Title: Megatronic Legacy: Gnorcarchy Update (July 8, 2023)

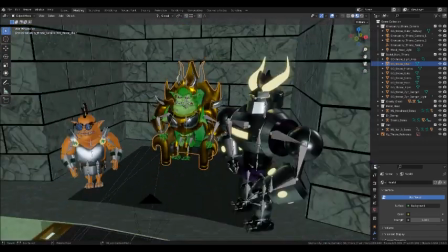4:12 But I added
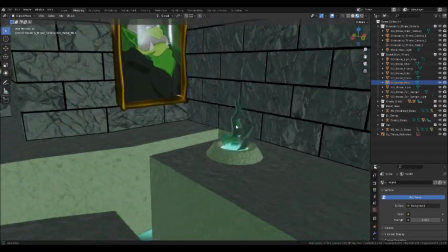4:15 a type of stone texture to the walls and a different type of texture to the floors and the ceiling.
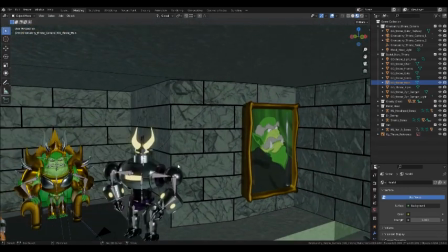4:23 So that not everything is the same, but it still pops out very nicely.
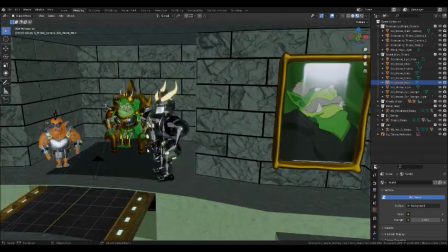4:29 And you can probably tell a bunch of giant Gnorcs were building a lot of giant bricks to make the underground area.
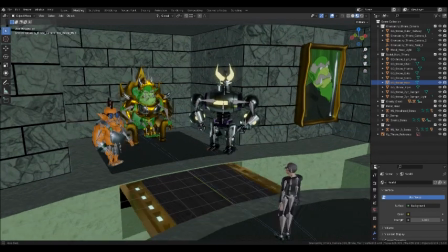4:37 Since 1969, when they joined alliances with the Soviet Union, and then they started making an underground layer for the super crystal bomb to be made.
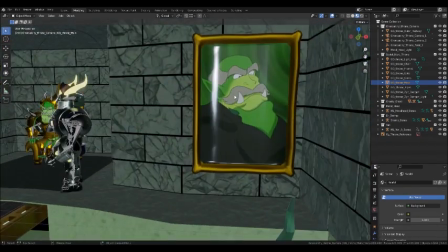4:48 And here's the frame for... I haven't really decided if this is going to be Gnasty Gnorc's uncle or his grandfather.
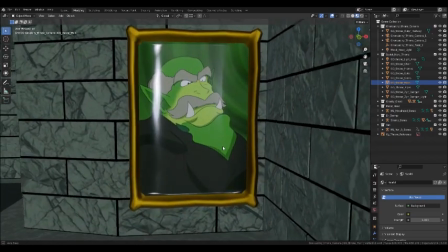4:56 It's still up in the air, but this is the frame that I actually drew. And I put it in as a texture to the frame.
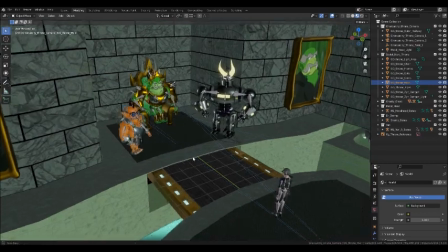5:07 So going down here, and this is the bridge that I was going to do some animations with.
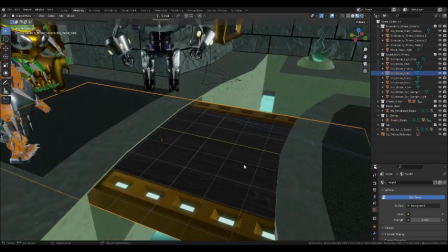5:12 Just kind of letting it slide in and out like this.
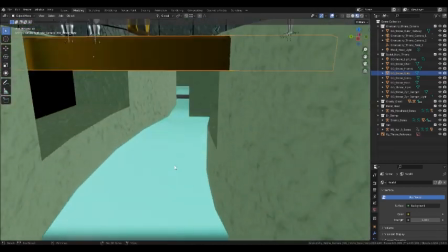5:19 You can just leave that there for right now. So, arguably the most difficult challenge when making this place and when making this scene
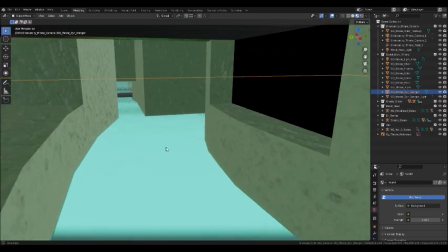5:28 was adding a synthetic energon lake kind of thing that's going on in the scene.
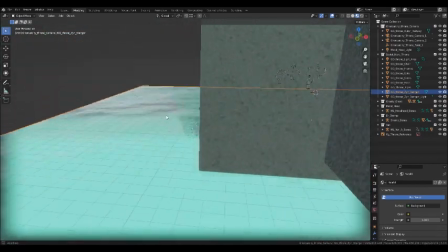5:38 Because one of the challenges really, I mean, it depends on how you want to go with your direction, is
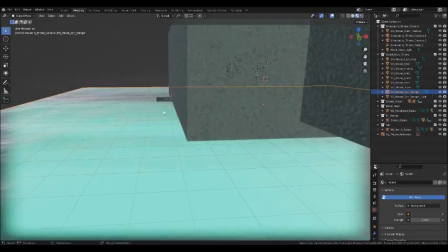5:47 it takes a little bit of time to really getting to making this kind of water texture, which is something similar to what I did for the
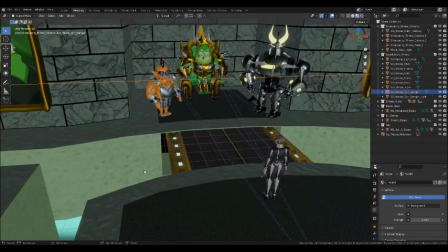5:55 Etna investigation diorama that I was testing out with the rain.
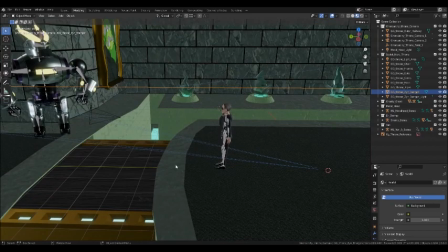6:00 But this doesn't have the rain, so it doesn't really need the rain. Alright, so here's Yuri Andropov.
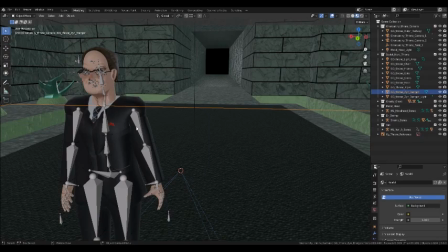6:10 I mean, if that's how you pronounce his name, but feel free to correct me in the comments. Just want to make sure I get the name correct.
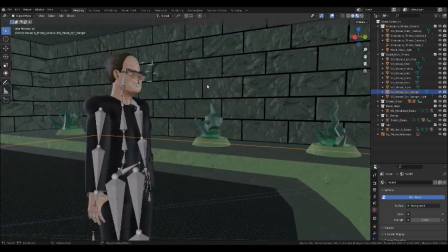6:17 But there he is,
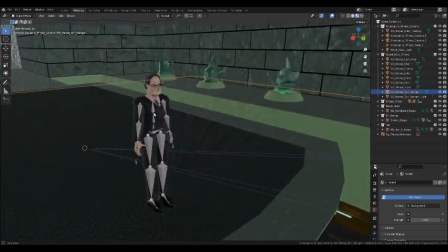6:21 standing face to face to Gnasty Gnorc, you know, as their mutual allies in this continuity.
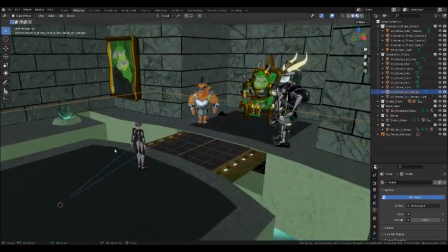6:30 So I'm still working a bit on,
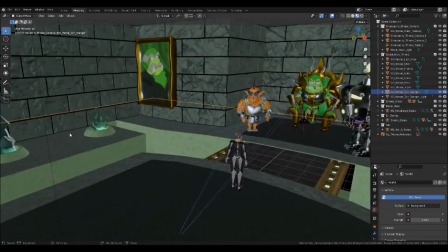6:34 well, actually I'm still working on getting the textures for the chair that Gnasty Gnorc is sitting on.
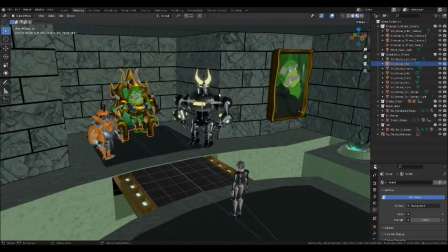6:40 So go ahead and switch to rendered, and I've added a light to Metalhead,
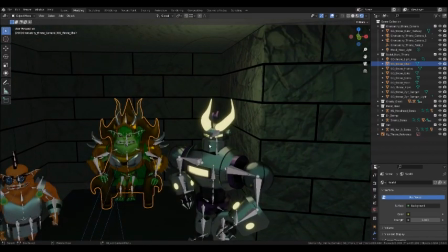6:48 because one of the things to note here is that he's got these
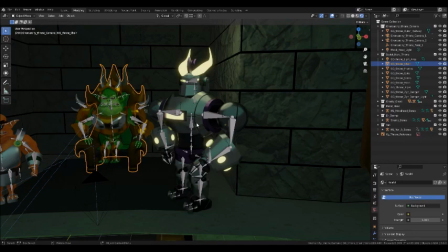6:53 lights that are on his arms and then his chest and horns and his eyes.
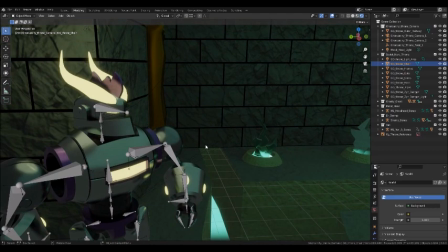7:00 I've only added one light. I was going to consider maybe adding another one, but I think one would just be fine as it is for right now.
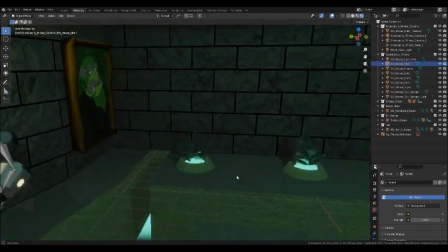7:09 And I'm still thinking about how I'm going to, whether if I'm going to have individual lights for the crystals to have,
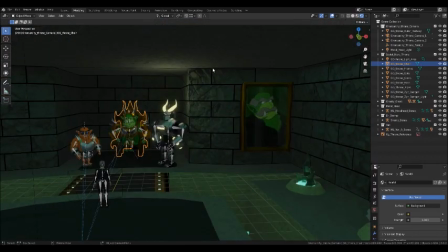7:15 or if it's just this light area that I added in that would have been enough, given that I have the synthetic energon pool that's underneath.
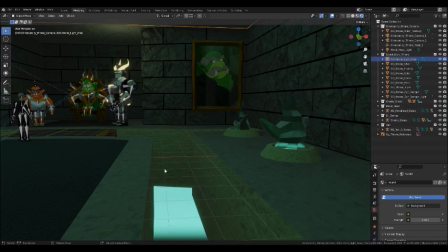7:24 So,
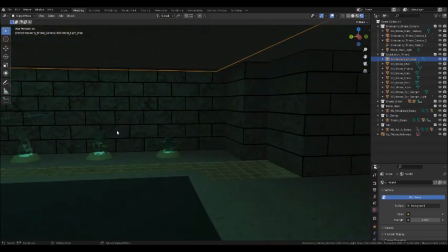7:29 I've got that being made.
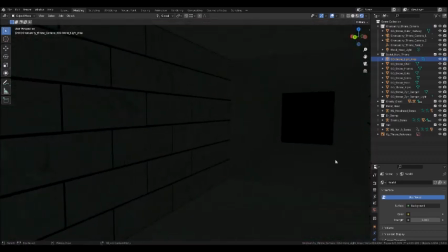7:33 Also to note that I, in order to make a certain detail where it's not going to be seen a whole lot,
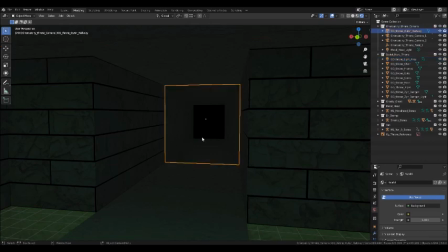7:42 but if it has to, then I added this little mesh that would give the illusion that something is further away,
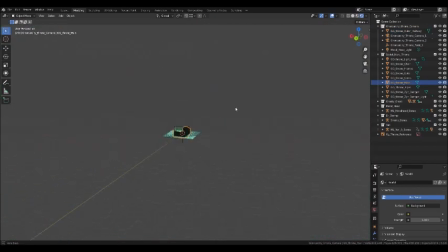7:49 where the map would have been a lot larger when really it's just focusing on one scene.
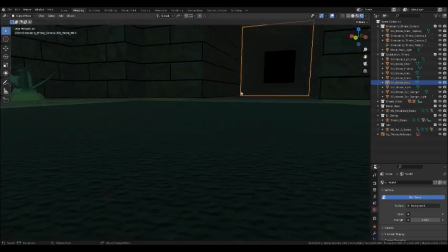7:55 Like one area for the scene, I should say.
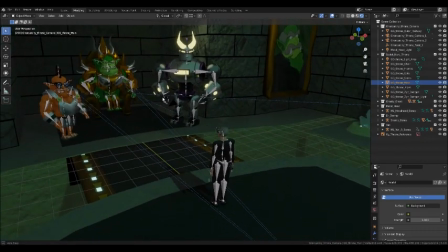7:58 And if I have to, I could make a hallway that's a bit further out in the distance.